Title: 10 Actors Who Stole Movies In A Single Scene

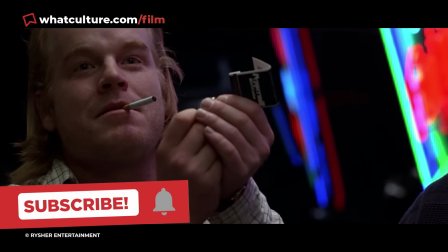0s
Generally speaking, the most acclaimed and beloved movie performances have all benefited from ample presence throughout the film,
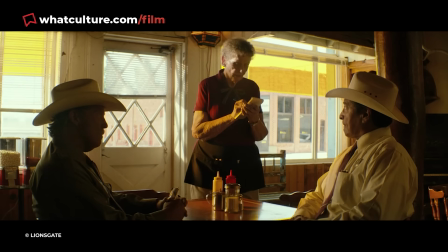7s
giving the actor involved time to win the audience over before the end credits roll.
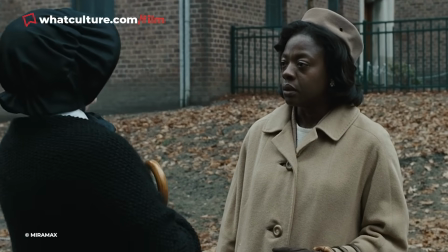11s
And yet, every so often, an actor will make such meteoric impact in just a single scene that there's really nothing else they need to say. The movie's theirs.
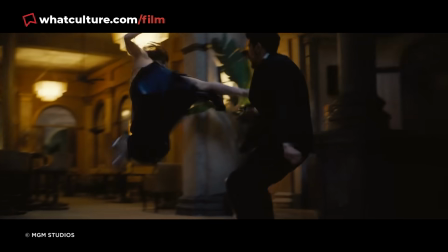20s
Everyone, go home. Nothing is going to get better than that.
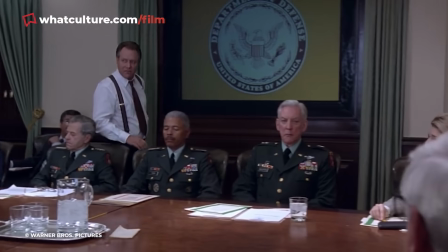23s
And that's certainly the case with these 10 actors, who in one delineated sequence didn't just impress us all, they stole the whole damn movie from everyone around them. I'm Ewan, this is War Culture, and here are 10 actors who stole movies in a single scene.
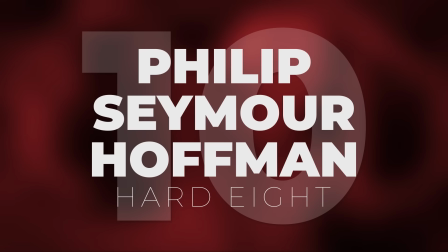38s
Number 10, Philip Seymour Hoffman, Hard Eight. In the case of Philip Seymour Hoffman in Hard Eight,
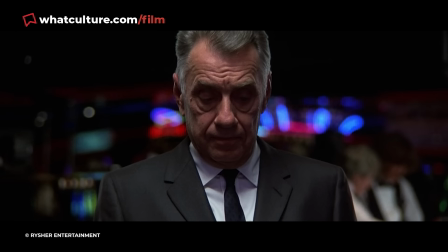43s
he stole the movie so damn hard and effectively changed the entire trajectory of his tragically short career.
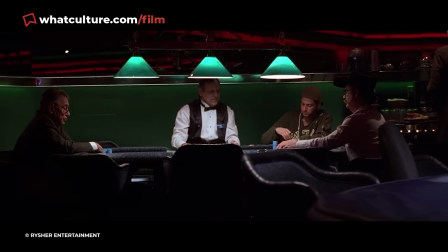50s
The crime film was Paul Thomas Anderson's directorial debut and saw Hoffman make a brief cameo appearance as an obnoxious craps player who taunts protagonist Sidney,
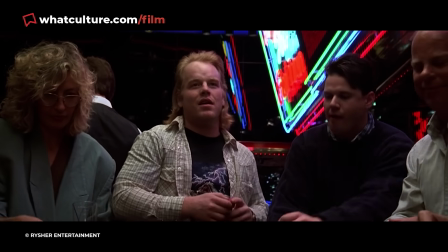59s
played by Philip Baker Hall, from across the table. He goads Sidney into placing a high bet alongside him, and when they both lose,
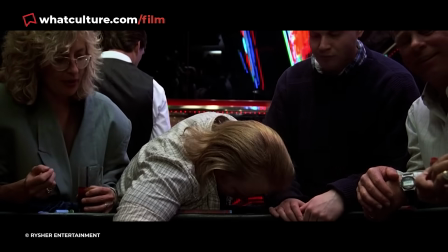67s
the man desperately attempts to mask his crushing disappointment at losing his money.
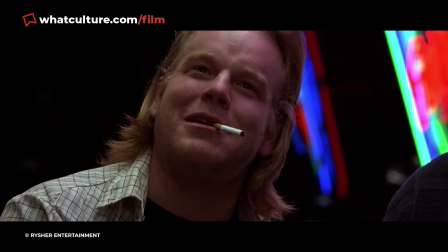72s
In a span of just 3 minutes, Hoffman does a mesmerizing job depicting a gambling addict's rollercoaster of emotions,
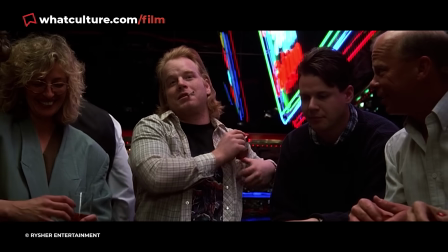80s
lurching from overconfident exhilaration to scarcely suppressed heartbreak.
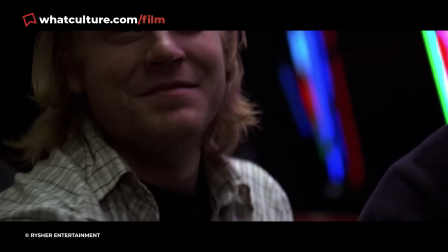84s
Hard Eight's a terrific movie no matter which way you slice it, but Hoffman's performance feels more richly lived in than any other in the film.
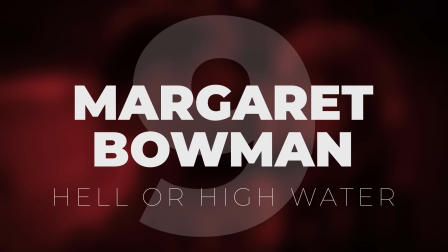92s
Number 9. Margaret Bowman, Hell or High Water.
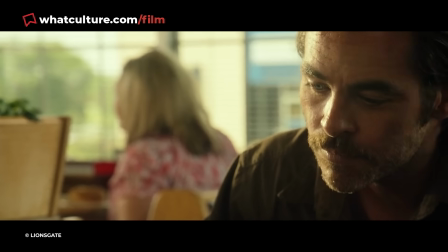95s
Hell or High Water is a western crime thriller jam-packed with stellar turns in the likes of Jeff Bridges, Ben Foster, and Chris Pine.
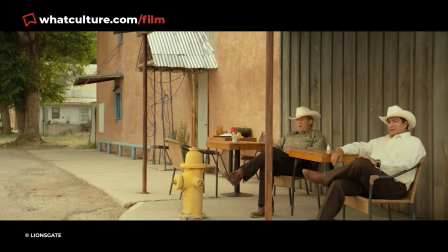103s
But the movie's most talked about performance was from a near 90-year-old actress you've almost certainly never heard of.
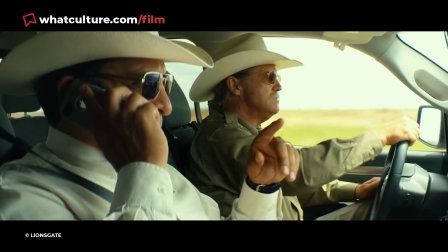111s
Midway through the movie, Texas Rangers Marcus and Alberto visit a diner to eat,
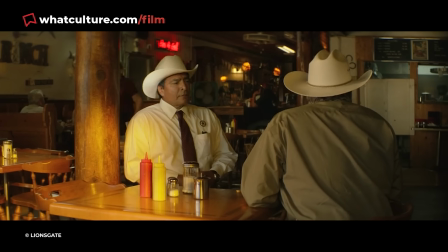116s
where their waitress is a surly elderly woman credited only as T-Bone Waitress, and played by Margaret Bowman.
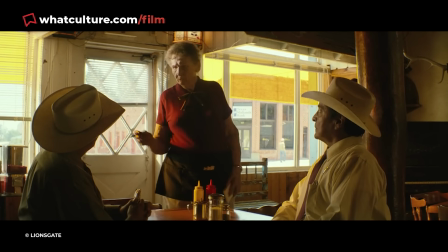123s
She immediately asks the pair, "What don't you want?" Much to their confusion, before launching into a hilariously cranky monologue about the diner's unique menu system,
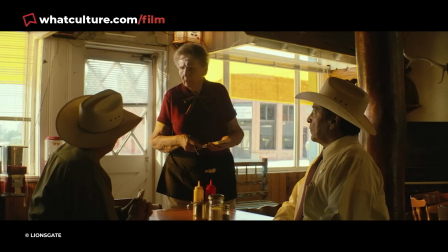132s
which I won't dare repeat here because I'm never gonna match what Bowman brings to the table.
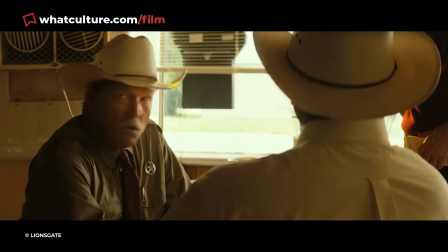136s
Bowman's delivery is note perfect,
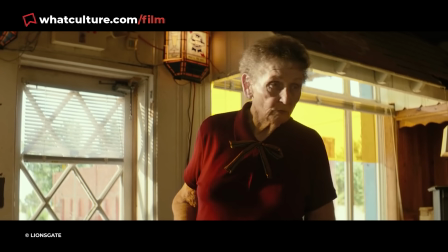139s
which combined with Marcus and Alberto's dumbfounded reactions to her combative waitressing methods makes the scene the best in the film,
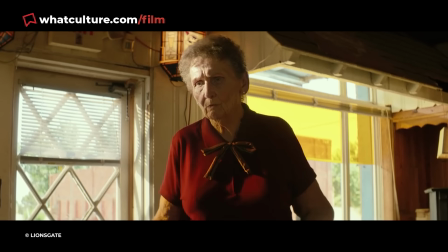146s
absolutely crammed with banger sequences. Bowman sadly passed away in 2018,
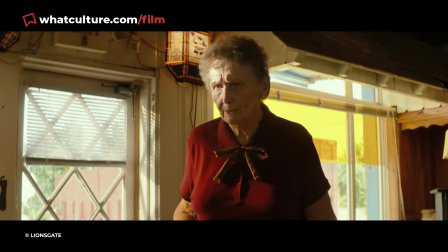151s
yet in just 2 minutes cemented her legacy as stealing a whole ass movie away from a truly outstanding cast.
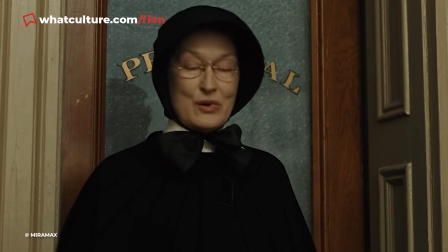158s
Number 8. Viola Davis, Doubt. John Patrick Shanley's 2008 drama Doubt boasts firecracker performances from Meryl Streep,
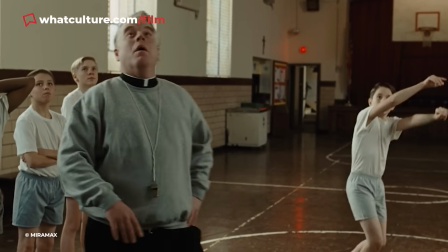166s
Amy Adams, Philip Seymour Hoffman, and arguably best of all, Viola Davis.
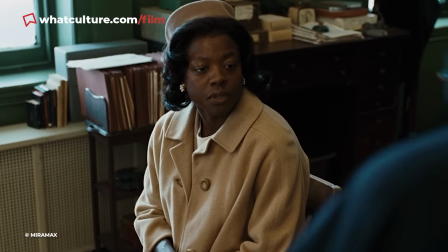171s
Davis, who was somehow scarcely known to moviegoers at this point in time,
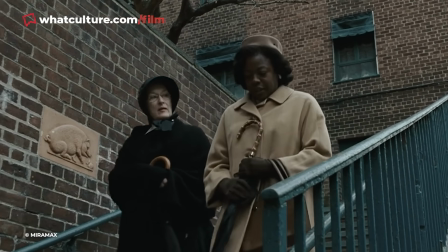176s
appears at the end of the film's second act for a mere 10-minute sequence as Mrs. Miller,
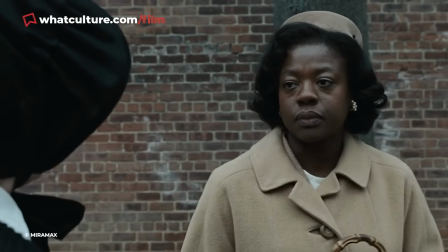180s
the mother of a boy who may or may not have been abused by the parish school's priest.
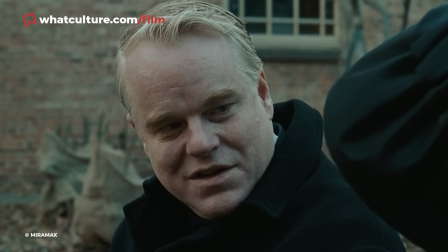185s
When Sister Aloysius informs Mrs. Miller of her fears, Miller reacts in an unexpectedly passive,
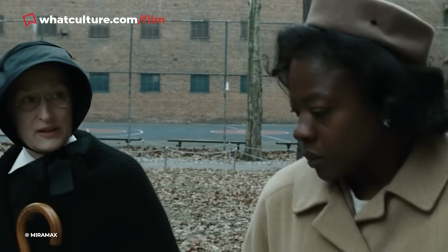192s
seemingly unconcerned manner, downplaying the sister's claims.
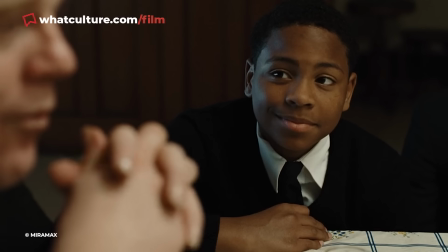196s
In a shattering monologue, she then reveals that her son is gay, and if any molestation were brought to light,
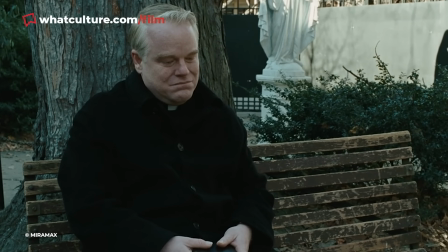202s
it would likely result in her homophobic husband killing their child.
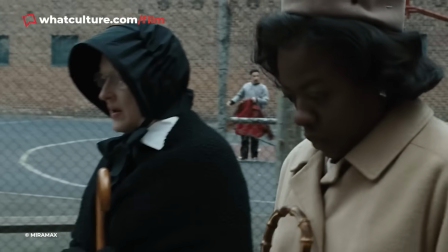207s
As such, Mrs. Miller would prefer that whatever is happening between her son and the priest,
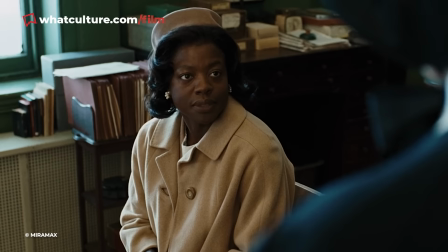213s
if anything, continue for a few months until he can move on to high school.
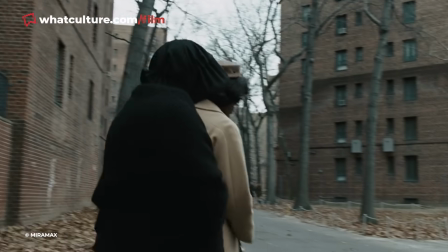218s
Davis is phenomenal throughout the scene, Shanley smartly treading the camera close and tight on her face at almost all times,
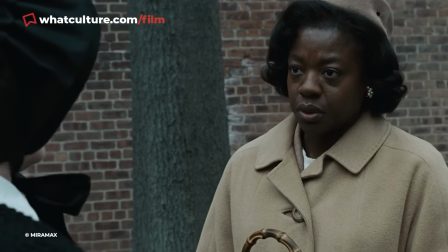226s
even enough to make you forget she's acting opposite one of the greatest actresses of all time.
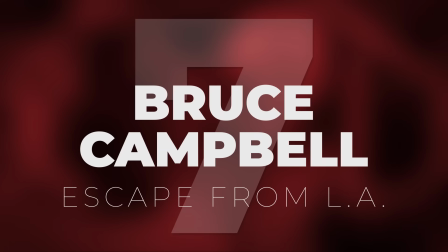231s
Number 7. Bruce Campbell, Escape from LA.